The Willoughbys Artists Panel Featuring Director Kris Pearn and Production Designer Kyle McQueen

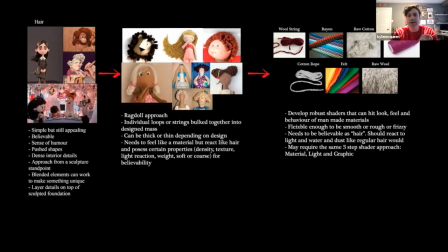And that's really what, once we hit that, then we were off and running, and that felt really good. Everything started to really come together, and that idea just spread throughout the rest of the film and led us down like a string of yarn, right, Kyle? You're doing string of yarn.
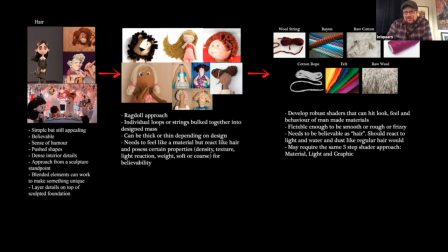Well, there's also the metaphor that we're all kind of connected through the red yarn of fate, which sort of seemed like a nice sort of lineage for the family that we could sort of say without saying it. And also, who plays with yarn but cats? So this is still a cat's tale, right?
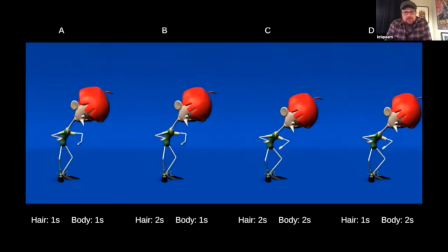One of the things that really started to inform us too is like how we were going to treat overlap,
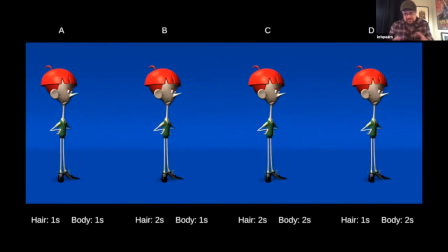and like the way that our motion style was going to adapt was going to be almost
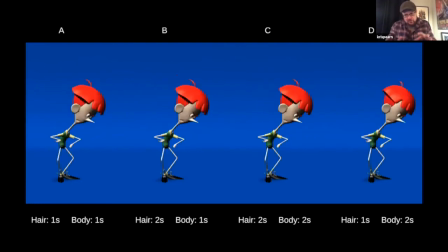Kyle was talking about stop motion, but it's also 2D animation. Like I'm an old hand-drawn animator. So the notion of us like kind of controlling overlap and controlling big shapes with lots of detail internally,
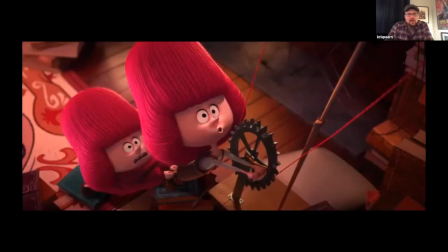that choice of the yarn hair really kind of moved through everything that we chose kind of from that point forward. And you can kind of see with the lack of movement how the texture actually steps forward, I think. Don't you think, Kyle?
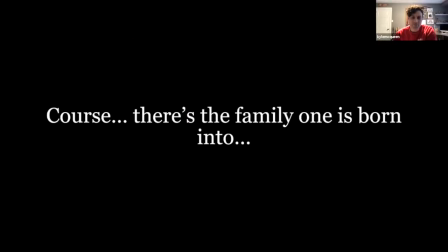Yeah, it keeps them interesting even if they're standing still. Of course, there's a family one is born into. One of our big themes is like the journey that we all go through in life, from the family you're born into to the family you eventually choose.
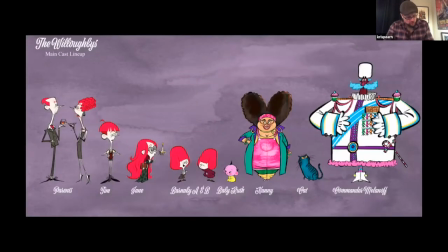And their kids are that's their coming of age story. And so the family they choose by the end of the film all represent the outside world. And so one of the things that we wanted to really adhere to was the discipline that the Willoughbys were all connected by this kind of the color, the texture, and that kind of shape language of being a little bit starved.
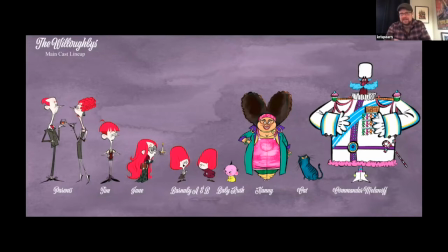And then all the creatures and animals and humans that came into their world came from a different place, right?
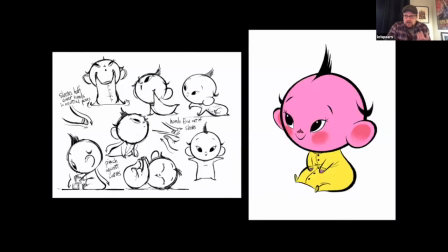So that collision, we wanted to tell that story through design. So do you want to talk about this one, Kyle? So Ruth sort of came out of this idea of Tim resisting the outside world. And as that story point started to develop more, that was really interesting.
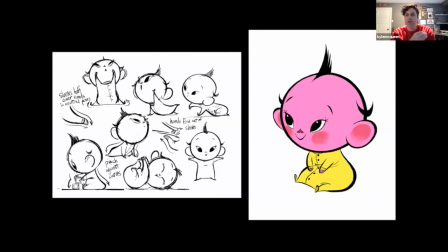So she came in and is this bright splash of new color in their sort of subdued autumnal palette within the Willoughby house. Again, sort of alien to the kids and alien to this family, and a little bit of a threat to Tim as it represents something he's trying to avoid or push away from.
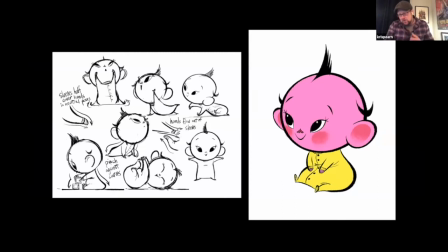And if you watch the movie, the baby sort of moves and has a kinetic energy based on what other characters are projecting into her. So Tim looks at her as a threat, like a monster. So the beginning of her story, she's almost like one of those alien face huggers.
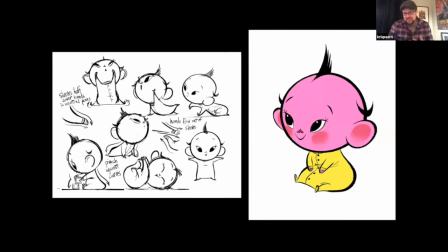And that face hugging is really her telling you what she wants, which is love, which is what all humans probably deep down at some point in their life desire. And so it's not until Nanny towards the middle of Act 2 calls her a baby that her performance actually changes. So we wanted a design that could let her have that range.
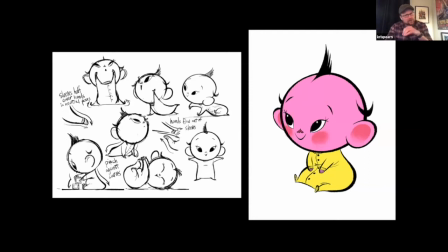And that certainly on the comedy front, that idea of like Mr. Magoo, you never really worry about Mr. Magoo, even though he might be in a lot of dangerous situations. We wanted to have that same sort of confidence in Ruth. So while she, technically got thrown into a fireplace, the audience, I didn't want the audience to worry about her.
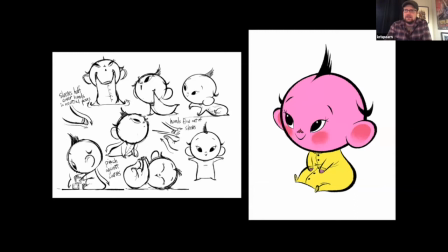I wanted them to enjoy the collision of those personalities.
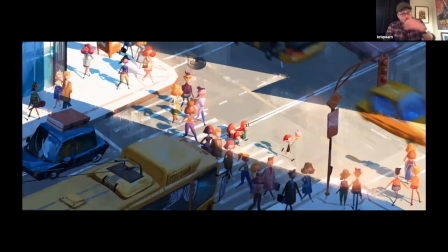And that sort of fed into our fish out of water themes, that as they go into the world, we wanted the Willoughbys to always feel like they stood out.
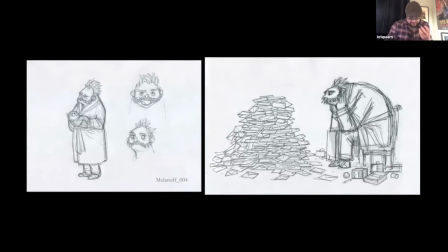And one of the big characters from the book was this idea of Commander Melanoff, who was a tragic sort of figure.
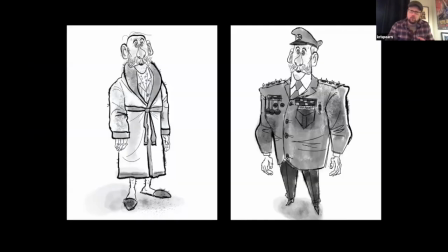So he kind of represented a lot of the tropes of like Willy Wonka or Daddy Warbucks. I think, Lois Lowry always called him a benevolent benefactor. And so, leaning into the idea that he's got a different shape language.
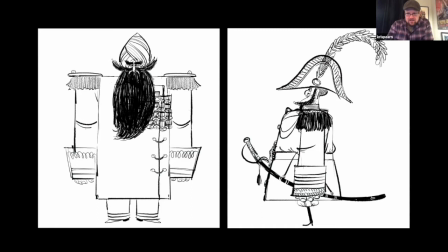Oops, cool. So, so Kyle, one of the things you were kind of excited about is this idea of Melanoff. So like this sort of mysterious East, right? Like this sort of. Yeah, and he was an opportunity to bring more diversity and representative of the real world, the outside world.